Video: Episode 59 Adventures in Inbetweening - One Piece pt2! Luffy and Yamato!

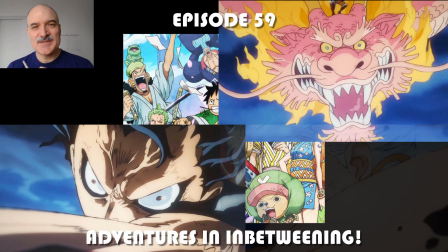0:00 All right, welcome to episode 59 of Adventures in Inbetweening. Today I am having another look at One Piece.
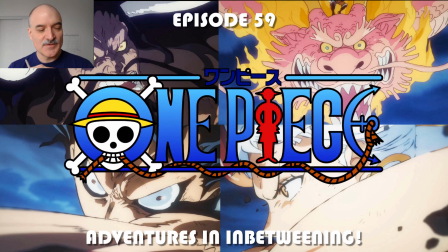0:06 This is episode 1049. Luffy and Momonosuke regain the rooftop to face off against Kaido, but Yamato is already there helping out.
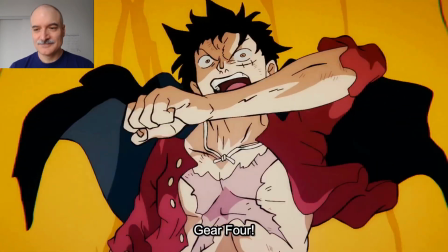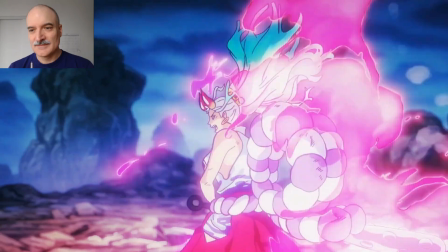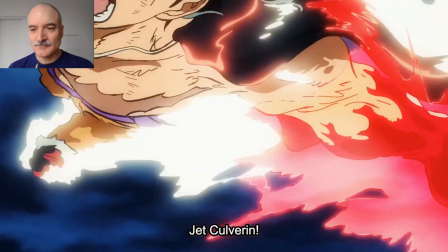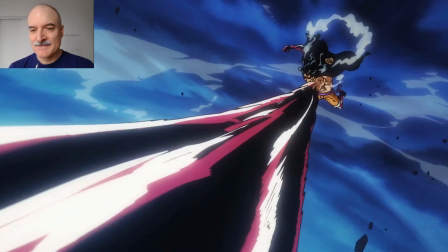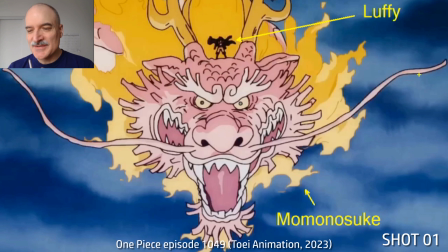0:46 Beautiful stuff. So much to say about this. Here's Momonosuke and Luffy.
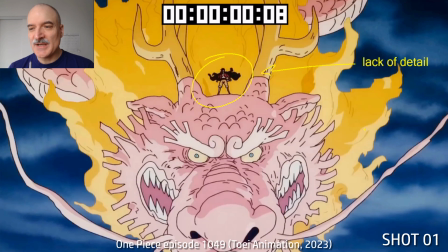0:52 Momonosuke recently transformed into a dragon to be able to bring Luffy back to the rooftop. Look at the artwork here and the lack of detail we have on Luffy.
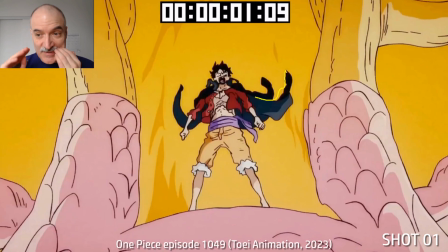1:00 Just these. This is just to be clear. It said an animated dolly in here.
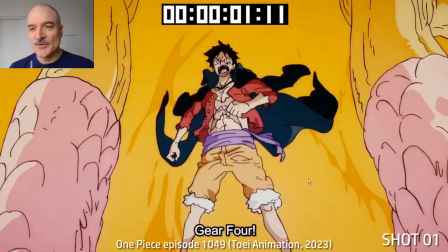1:04 We're bringing the characters closer to the screen by drawing them larger. We got the trailing cape, wonderful silhouette.
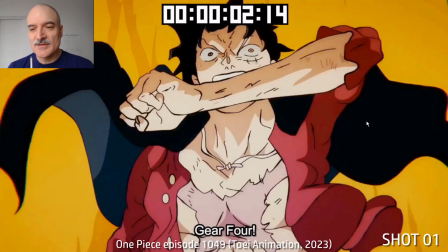1:09 This is all drawn here, and there's just such beautiful lines. This is all frameable artwork. Every drawing that's being done here, the line quality, the character, the keeping on model.
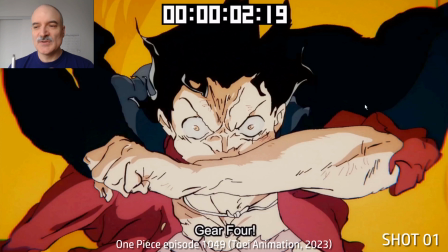1:24 Here's where story point, Luffy is activating Gear 4.
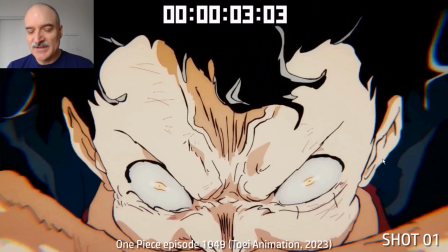1:28 And look at all this wonderful detail around the brow, around the eyes.
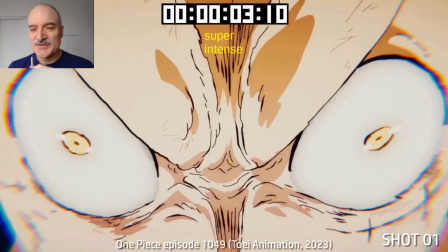1:33 And we're blurring most of the time around the corners here just to give us this bit of a surreal sense of it.
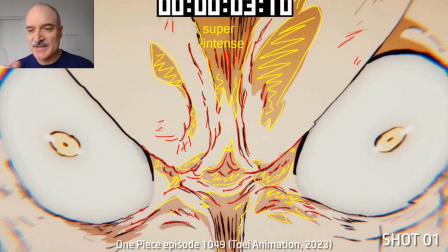1:40 Look at all these lines. I'm just going to draw these lines for a second just to show.
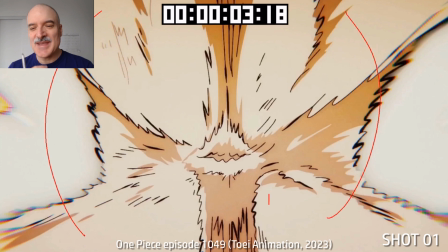1:43 These lines are, not only are they, expressive, but they're animating well.
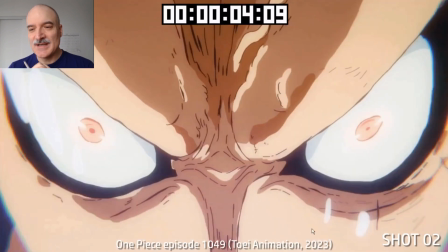1:51 And there's so much there to keep track of. This is just phenomenal animation to me. And then we go to Gear 4 now.
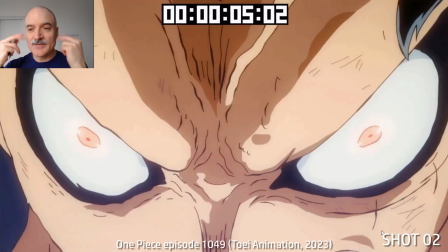2:01 It's a similar composition, similar framing on Luffy, but we see that he's got his Gear 4 design with the rings around the eyes there.
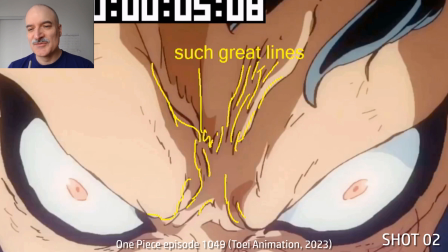2:08 Again, I just drool when I see these lines. It's so well done.
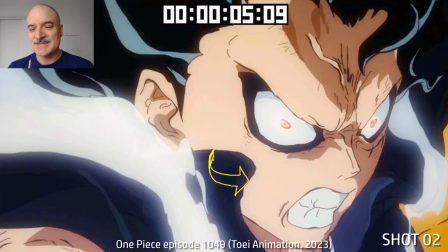2:14 It's so well thought out. It's just the best animators possibly working on this.
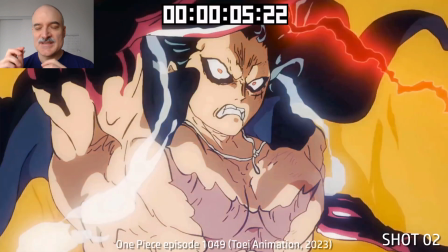2:19 So now Luffy's going to turn into 3/4 here, as he's again animated dolly as he's going away from us.
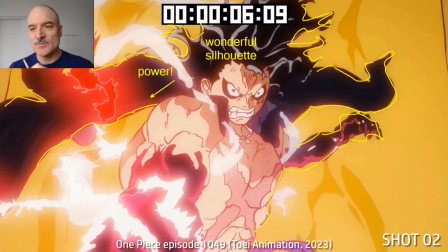2:26 Look at all the power and the effects there. Again, these wonderful silhouettes with his hair and his cape.
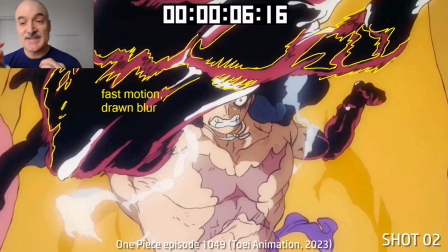2:31 And whenever we've got any fast motion, that's all drawn on as blurs. And that's drawn. That's not, something you're getting for free in the computer.
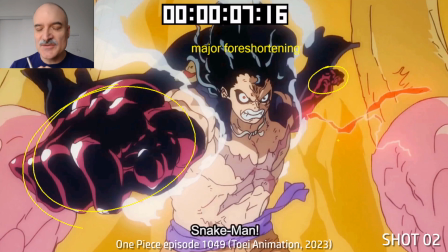2:39 That's somebody going through and roughing out these lines and drawing them and animating them. Lots of foreshortening here.
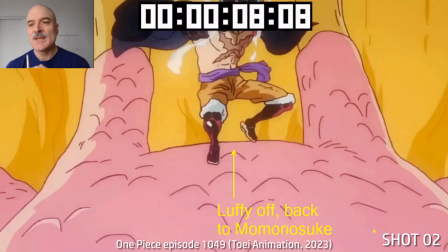2:44 Small fist, big fist. Now we're just going to give another shout out to Momonosuke here.
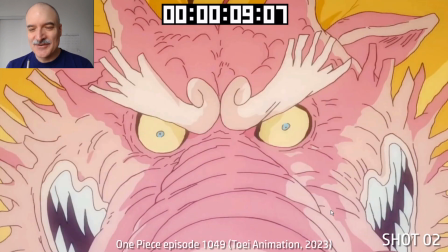2:52 And animating down, showing the eyes, showing the brows, showing the teeth.
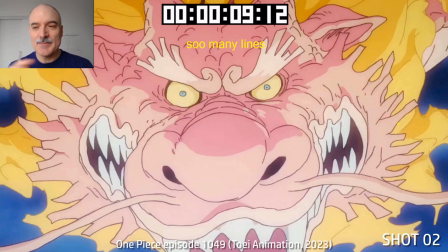2:57 And again, it's just all animated. This isn't just, well, we'll come back to it later on about a camera dolly versus an animated dolly.
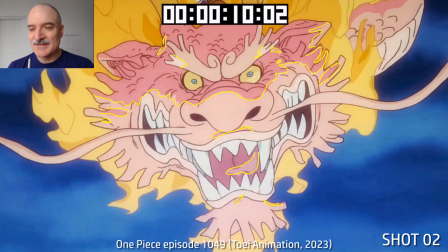3:06 And just look at all the shapes again, all the tones and highlights we have here. Beautiful stuff.
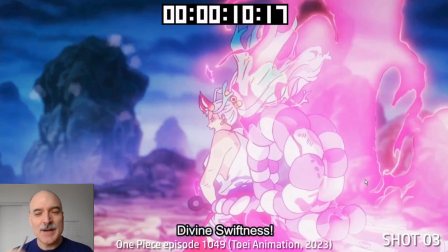3:12 Now let's get to Yamato. And whenever I say Yamato, it makes me feel like I can pronounce Japanese correctly.
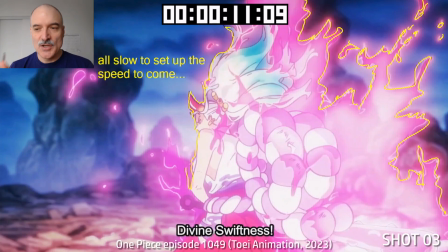3:18 So this is everything is slow here.
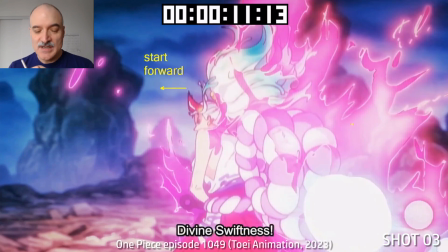3:23 That's to create contrast and set up the speed to come, because they do something pretty risky and experimental here as far as I'm concerned.
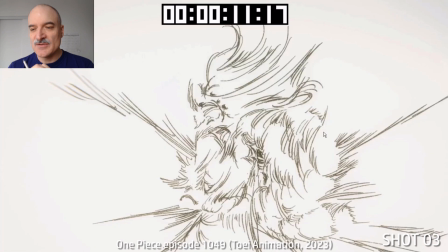3:31 I mean, this is beautiful. This is a flash frame. They do this lots. This is pretty, this is wow.
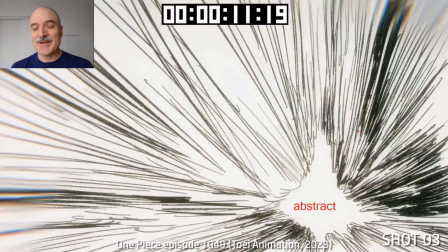3:37 I'm really liking this. Just here we get abstract, just completely disconnected.
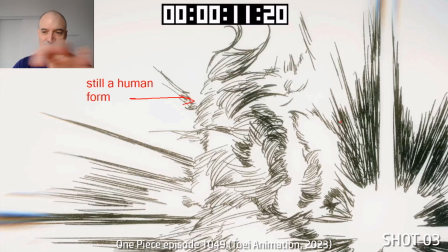3:43 But again, now here we're going to go, we still see a human form in all these crazy lines going on here.
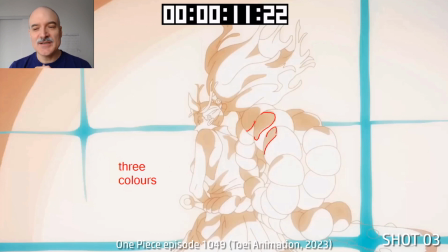3:49 Look at this frame. 3 colors here. I mean, and again, I'm just going to draw on these tones for a second. This all takes a long time to plan out, to rough in, to draw, to animate. I mean, it takes hours to do these drawings for anybody who hasn't done animation at this level.
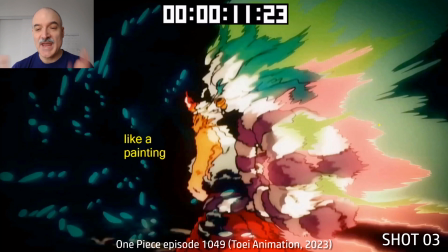4:05 Look at this. This is like a painting. I just want to look at this for a second.
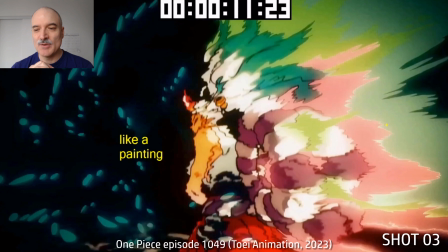4:09 I love this frame. I want to put this on a poster. It's beautiful.
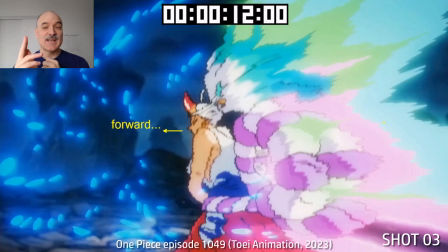4:14 So now Yamato is going to be starting to move slightly from right to left there. You can see the nose just starting to move a little bit
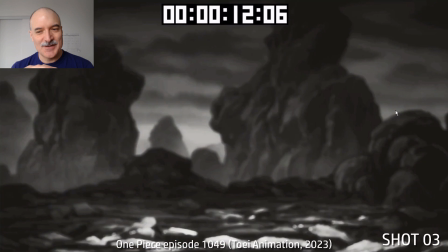4:23 more, just a few frames, a little bit more, and gone.
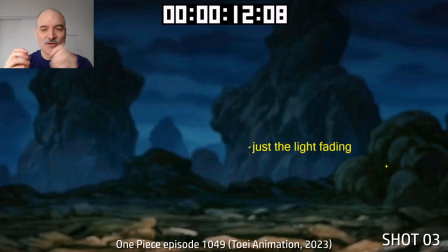4:30 Just gone. And not like a ninja, like look how fast I am, oh, there's some blurs left behind or anything, just gone.
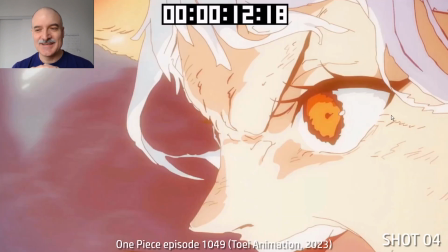4:38 That's unusual. Usually we don't, like I say, that's risky.
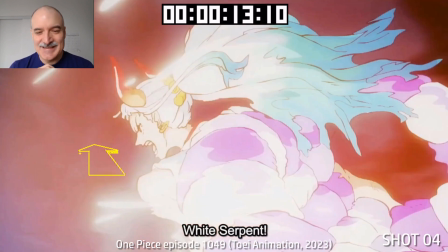4:44 I'm impressed that they did that, and I think it works.
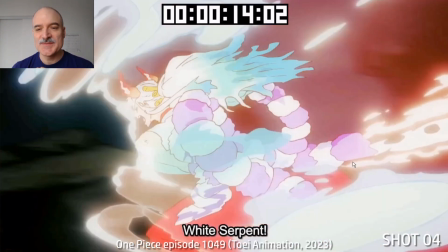4:48 Again, animating Yamato away from the camera here, getting smaller and smaller so that we can reveal what Yamato is going to be transforming into.
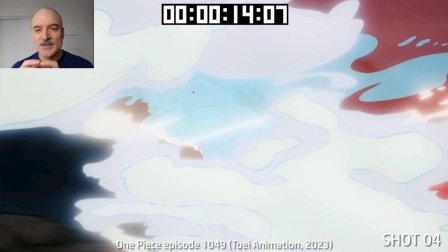4:56 This is all on 2s. We don't need 1s here. A lot of people say 1s means higher quality animation.
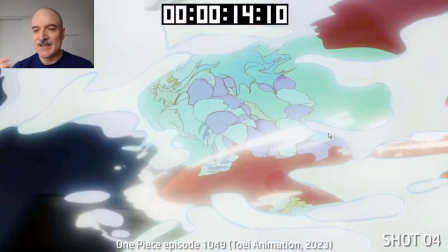5:02 It just means more in-betweens. It just means smoother animation. In this case, 2s are perfectly, I think it's preferable.
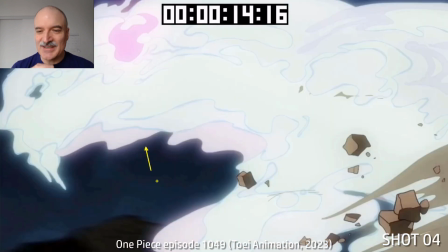5:10 And there's Yamato, just a little bit of colors there, fading off,
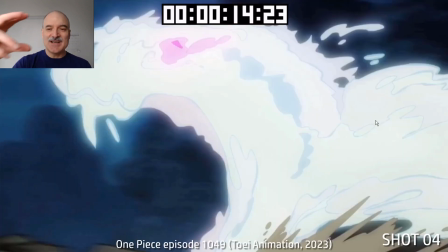5:14 animating off, as the face of the big snake starts to form here. Look at the jaws popping open. Look at these, again, almost abstract shapes, but we can clearly see what's going on.
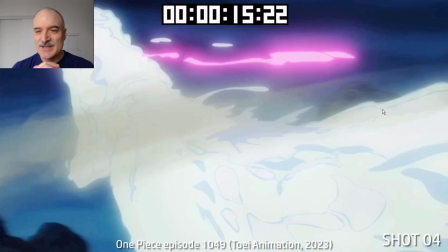5:26 Digging into the ground there, getting all this dirt flying up, background panning on 1s there, going off into perspective.
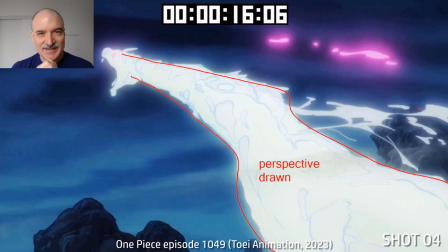5:35 Again, this is nothing for free. This is all drawn. This is all intentional. Somebody had to plan this out and draw this perspective.
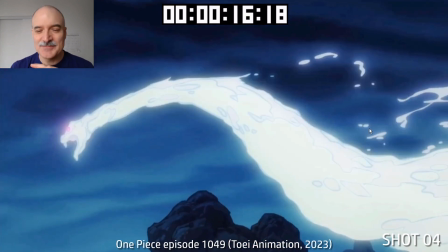5:41 This isn't, we don't have a 3D camera set up to, you know, capture what's going on here.
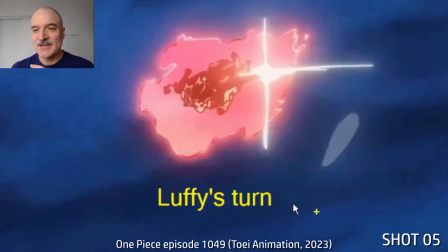5:48 Terrific stuff. And now it's Luffy's turn. Look at the lack of detail again on Luffy being far away there.
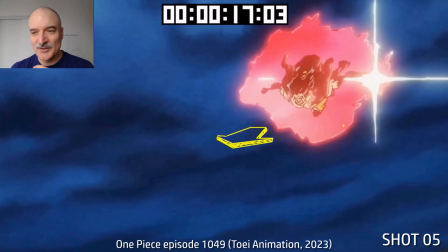5:54 Luffy's going to come close real quick here. So fast.
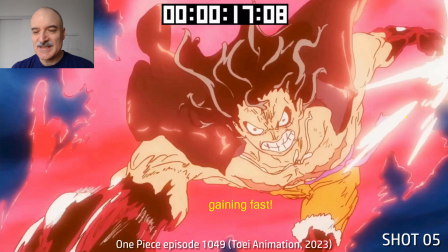5:59 Right into camera. And again, just look at the intensity. Look at this wonderful posing.
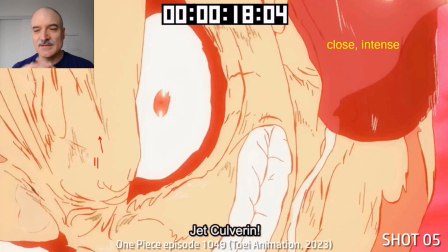6:06 This, again, just sublime artwork. And the line colors here, too.
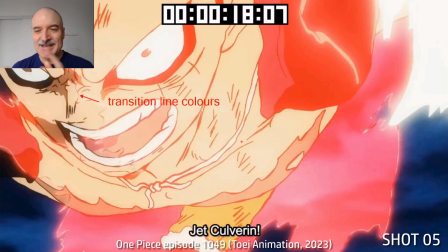6:11 Everything is drawn in these orange lines. And that's creating, you know, it's to represent the energy of what he's about to do.
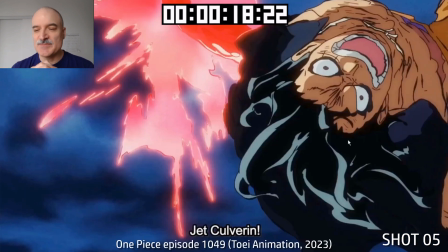6:19 And then the line colors are transitioning back to black. He's going to do a 360 spin, which is so fast you might miss it if you're watching it in real time.
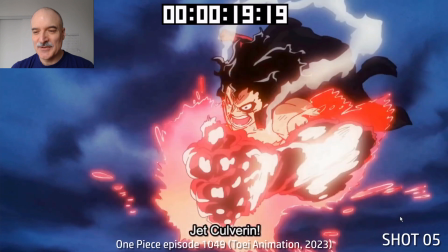6:27 And now Luffy's using his Jet Culverine. Fantastic move.
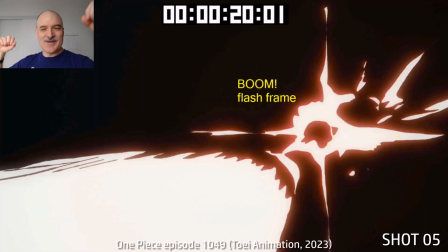6:32 There's so much happening here, and there's the smoke connecting the 2 hands. Flash frame, boom, perspective, arm coming forward.
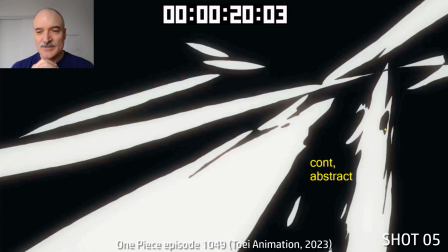6:40 Again, almost abstract. The way this is just putting on shapes there, it all relates.
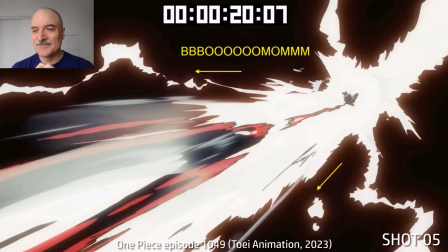6:44 And yes, minimal flash frame there, and then boom, everything's coming at us.
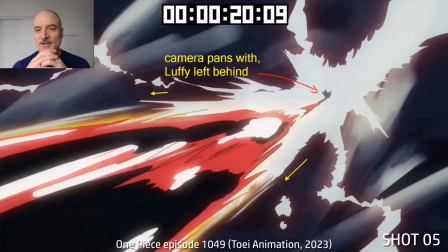6:53 Look how tiny Luffy is. Now again, it's an animated dolly out, and Luffy is left behind as we're following the arm now.
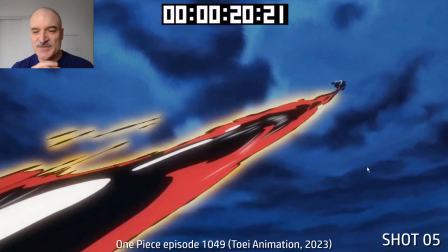7:02 Wonderful shapes, these beautiful curves versus straights here. And again, the 3 colors.
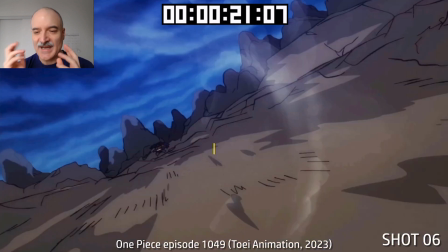7:07 We've got the white, the red, the black. Just beautiful. And now here's the point of view of the Jet Culverine and of Yamato's snake going in towards Kaido.
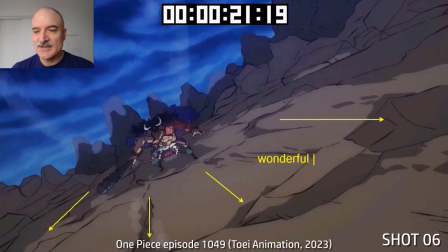7:17 Again, animating. Look at this ground. I mean, the animated ground here is so, this is all very time consuming.
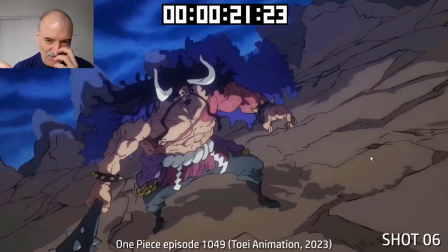7:25 And again, this isn't 3D, because if you look at every frame, you can see that the shapes are changing. This isn't just somebody tracing over something in 3D. This is all creative.
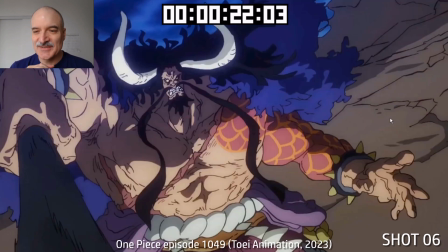7:35 Every frame is different and intentionally so. Kaido's big and scary. He's raising up his club just as if to say, yeah, I'm ready for this. We're going to even see the club blurring again just to show how fast he is.
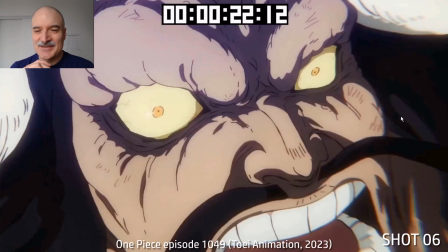7:48 But, nah, Kaido's not fast enough. Let's go into his eye here.
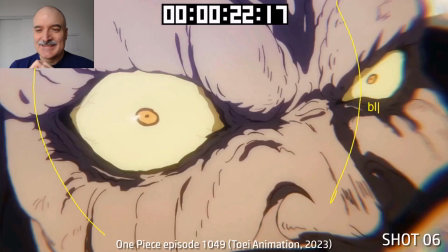7:55 Maybe he's even a little bit scared. Look at that eye expression. Again, blur on those outsides, giving us all a very surreal feel.
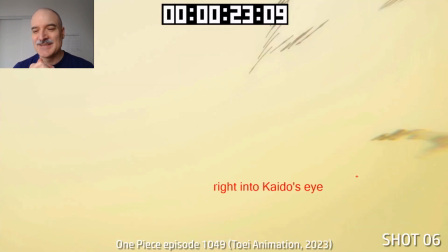8:03 And we're going to go into the eye. We're just going to keep going until we use the yellow of his eye as a wipe into the next shot.
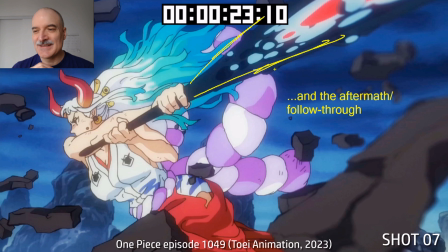8:12 And here's the aftermath. I'll leave the actual devastation on Kaido for another time.